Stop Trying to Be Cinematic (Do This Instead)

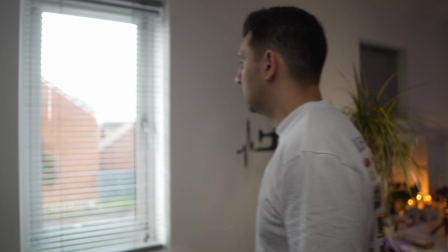0s
I'm not gonna lie, as a beginner, I get burnout pretty quickly after I made few YouTube videos.
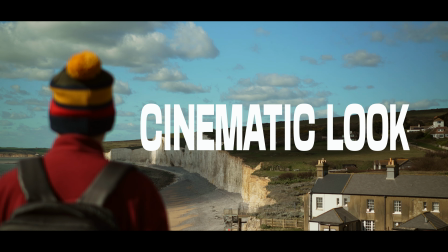5s
And that's mostly because I was chasing this cinematic look, like other creators who have years of experience and high-end camera gear,
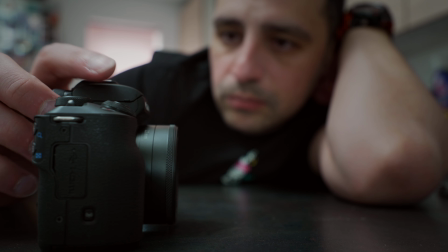13s
while I had few weeks of experience and Canon M50.
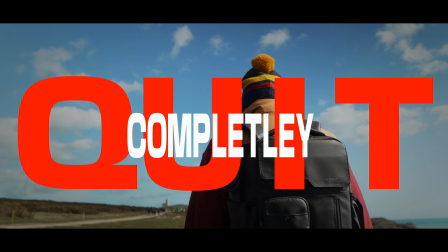17s
That chasing almost made me quit completely, especially when I've decided to stop using stock footages and creating my own B-rolls.
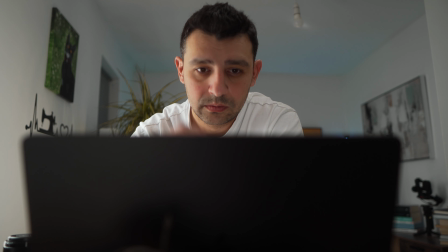25s
At that moment, everything got more complicated, and most of the times I wasn't even happy with the results until I changed one simple thing. So in this video, I want to help you realize that everything can be cinematic and it doesn't have to be as complicated as it seems.
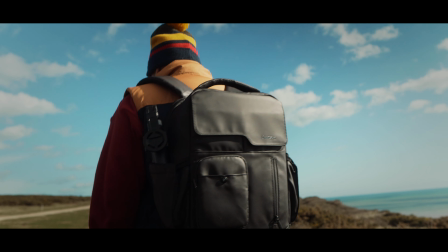The biggest thing that kept me from not filming myself was lighting. Like, I was overthinking every single angle of the light and had to be perfect. But probably the best and easiest way to overcome this obstacle is to just using natural and practical lights.
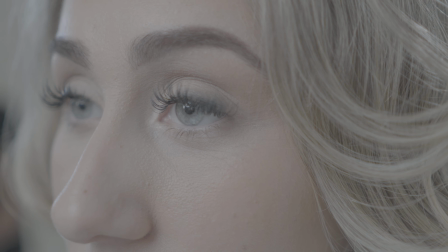66s
In commercial work, lights are required, but if you want to make more videos,
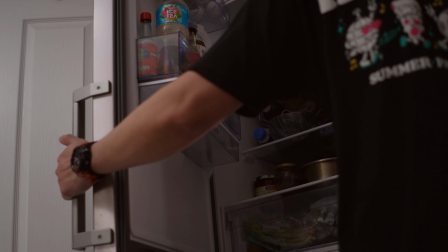71s
especially if you're filming yourself, just pretend artificial lights basically don't exist. A lot of beginner content creators and filmmakers begin to light the subjects, the people's faces first.
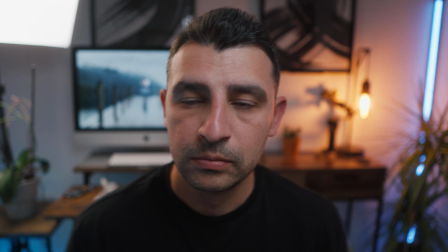82s
And this is top priority, making sure the person is well lit. And that's where we all started, nothing wrong with this. But if you want to make content fast, efficient, and cinematic, you lighting spaces, not faces.
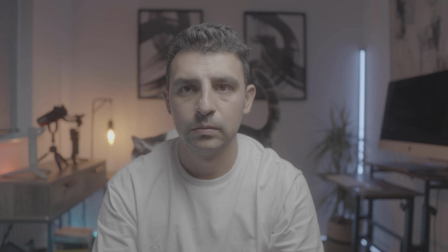95s
And let's be honest, if your space is well lit, your subject in that space will look great as well.
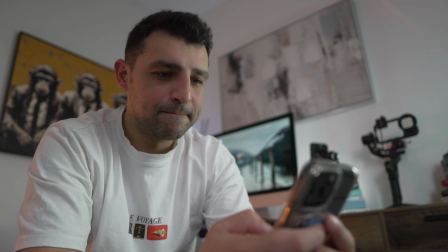100s
Next thing I've tried to do to get more creative shots and training my filming skills was to start looking on everything from different angles, different perspectives. Because what is cinematic? I think it's something that you want to show in a way that you wouldn't normally experience in real life, which means it should be something different than just setting up your tripod and point the camera. Just for a second, imagine that you're not human. You're a bird, a cat, maybe you're a bug. And I know how that sounds, but just for the sake of this conversation, how would you see the scene you're filming?
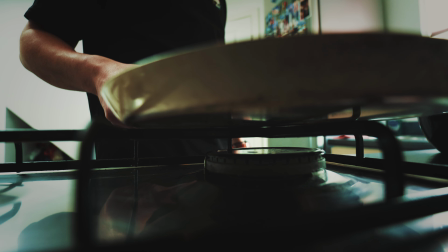134s
If you're a mouse, you would see the stove from below, or a bug hanging from the panhandle, or a remote control fighting for its life not to fall, or a bird looking down on the scene.
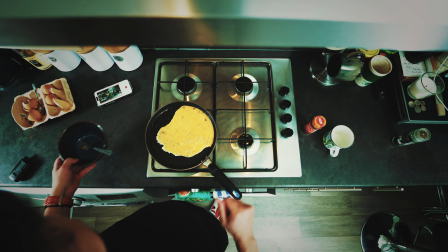144s
So don't be lazy like I was and try to make some shots from different angles.
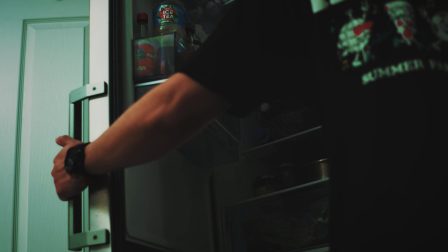149s
And don't be afraid to play around with different focal lengths as well, because this will make your video really to stand out and look more cinematic. However, you still want these traditional standard shots like opening shot to reveal the scene,
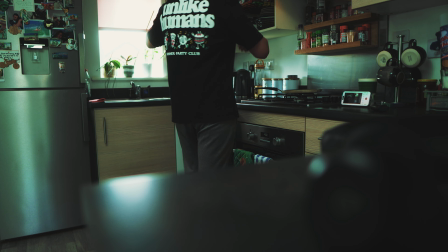164s
which is really good way to show the viewer where everything is happening or about to happen.
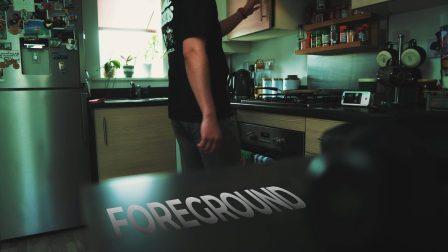170s
In this kind of shots, it's really good if you have something to use as a foreground or background to create more layers into your scene. Also, macro or close-up shots brings the viewer more over the details, and there is many things around you that you can actually try this out.
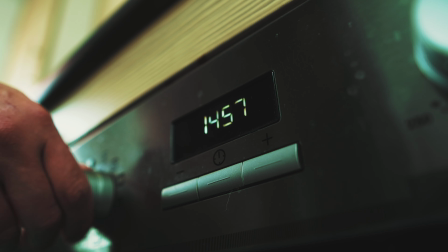188s
Your watch, smartphone, the oven timer, or even the seasoning over the eggs you have for breakfast. And for this kind of shots, I know what I said earlier. Cinematic is not just point the camera and shoot, but in this case, these shots are exactly this.
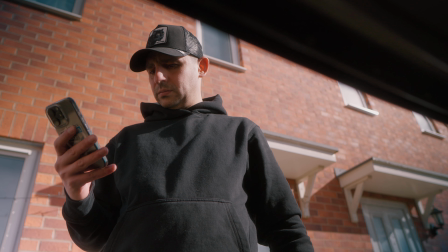202s
Just point and shoot. And of course, the hero shot, one of my favorite. And this is not because I want to be a hero, at least not now, like when I was kid. But it's my favorite because seriously, you cannot get it wrong and always looks good.
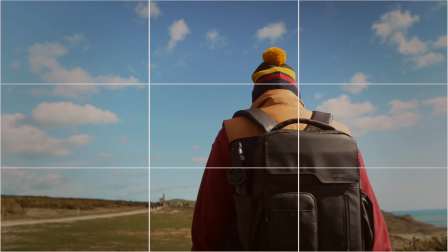216s
Just get a lower angle and position the subject on the left or on the right corner, just where the lines are crossing each other. This shot always brings such a good vibe and character to your footage. There is something else that I'm not sure about, but anyway, I want to talk about real quick, and this is your set design. The way it sounded was scaring me a lot for a long time because I was imagining basically start moving everything I had at my home. But in reality, that's not really the idea here.